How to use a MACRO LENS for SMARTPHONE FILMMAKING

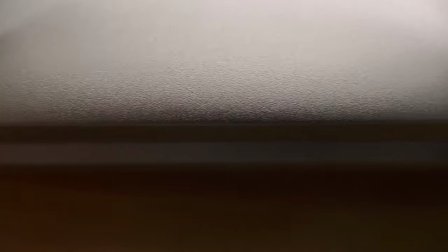241s
You can see here how much smoother that is once I use that technique. of course using an actual slider like this neewer slider can
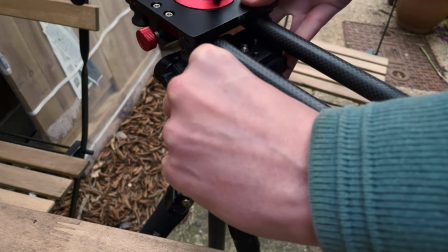249s
create a really nice shot as well once you fix it onto there the only issue is is that you're trying to get that slider and your phone as close
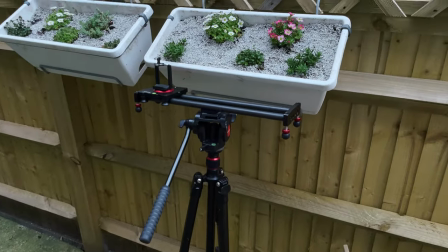256s
to your subjects as possible and that can be really tricky when you're using a lot of equipment like this so after a lot of adjusting and
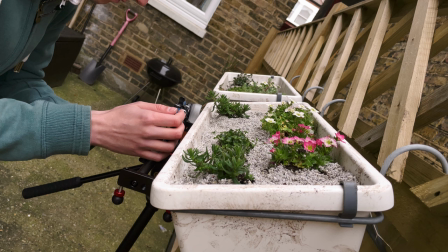263s
reframing i managed to get a shot that really worked well and i'm not going to lie this actually took quite a lot of attempts i always say
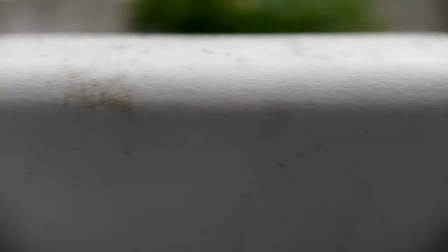269s
this is about my 10th attempt but i was really happy with the result in the end you can also use the diffusion filter hood on the macro
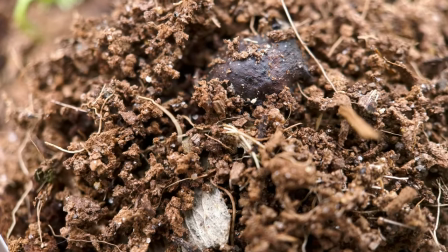276s
lens to push into subjects and dirt to make it look like it's moving through it you can also create some movement by doing a push-in
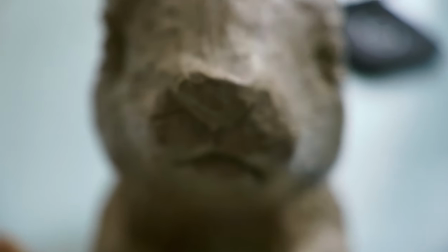282s
into a subject as well it'll take a few attempts but it works really well something that's really interesting to keep in mind is how specific the
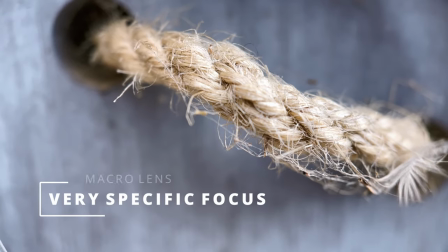289s
focus is when you're using a macro lens now if you've got a flat subject like this which is just a fence post even when you're moving down
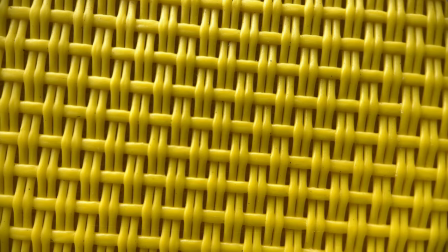295s
it still looks really nice and in focus and looks sharp on the deck chair here really close up virtually the whole shot is in focus
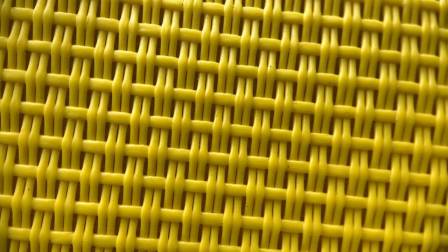302s
because it's a flat surface or relatively flat but when you've got something that's got a lot more bumps and grooves and different sort of terrains to it like
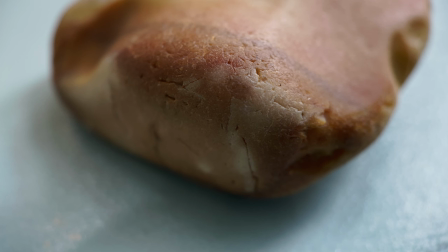308s
this stone your focus can be very specific and it's going to be highlighted by the fact that everything else is going to be out of focus so when
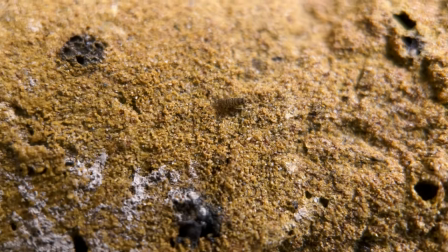314s
you're doing a tracking shot for example of this insect because it's along a brick it's very bumpy and lumpy it's almost impossible to keep that
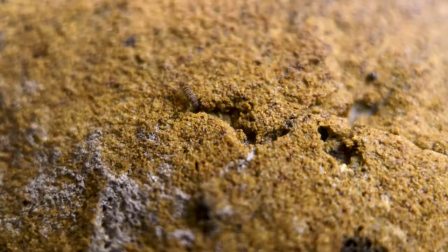321s
in focus so use flat objects where you can for movement shots and try and avoid the lumpy and bumpier subjects when you want to create movement as well something to think about as well when using a macro lens is that you are just going to have movement in your shots if you're going completely free hands like this so as much as you want to get really smooth footage and you can go down to slow motion with 1080p resolution if you want the best footage you're going to want to shoot 4k which means you can't really shoot in that kind of slow motion particularly with a macro lens so if you want to get natural shots for filmmaking the best way to do that will be to use a handheld rig so if you want to smooth out those kind of micro jitters from your hands into the camera put them into something like a bscript pro rig or you land in your rig pro which i've got completely different ends in the budget scale or anything in between you put your phone in you slot it in like that and you've got your hands off of the phone onto the rig which takes away some of those micro jitters so it gives you a slightly
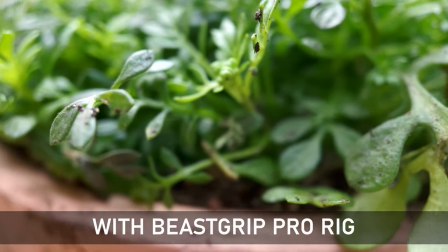369s
smoother shot so you got this with the actual handheld rig
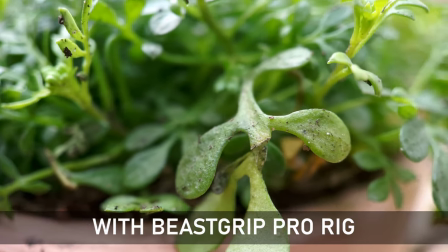373s
and of course remember it's a macro lens so whilst it magnifies the image also magnifies any hand movements
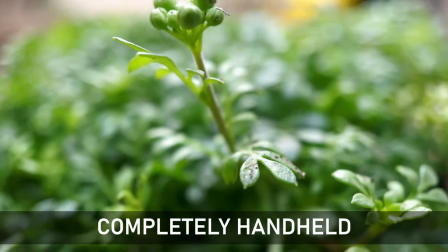378s
and jitters so keep that in mind as well so this is completely handheld hands on the phone you can see it's slightly more jittery so it is a technique that you'd use for any certain projects really but you can use this for filmmaking it's a really good tool and to get smoother shots handheld rig lean yourself up against environments like this so you can get a bit more steady shots anything you can do to get steadier shots with the macro lens is going to be welcome unless you want to get some quite edgy kind of shots something that's
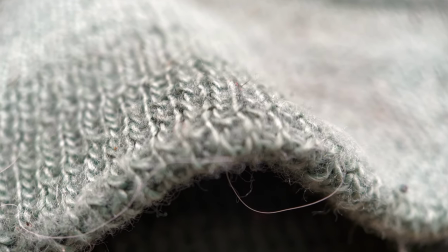407s
very good to explore as well when it comes to macro filmmaking making on a smartphone is how to create a sense of depth.
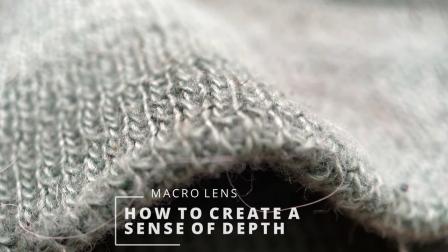412s
Now you'd be right in thinking that it must be quite tricky but there are ways around it.
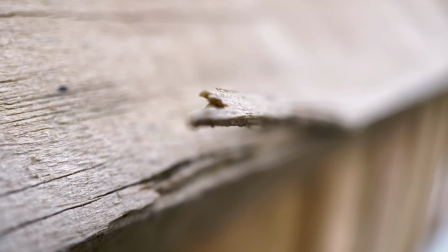416s
So to do that one of the ways I used was a automatic focus ball our old friend that we learned about at the beginning of this video and to create that sense of depth is a really interesting way to do it.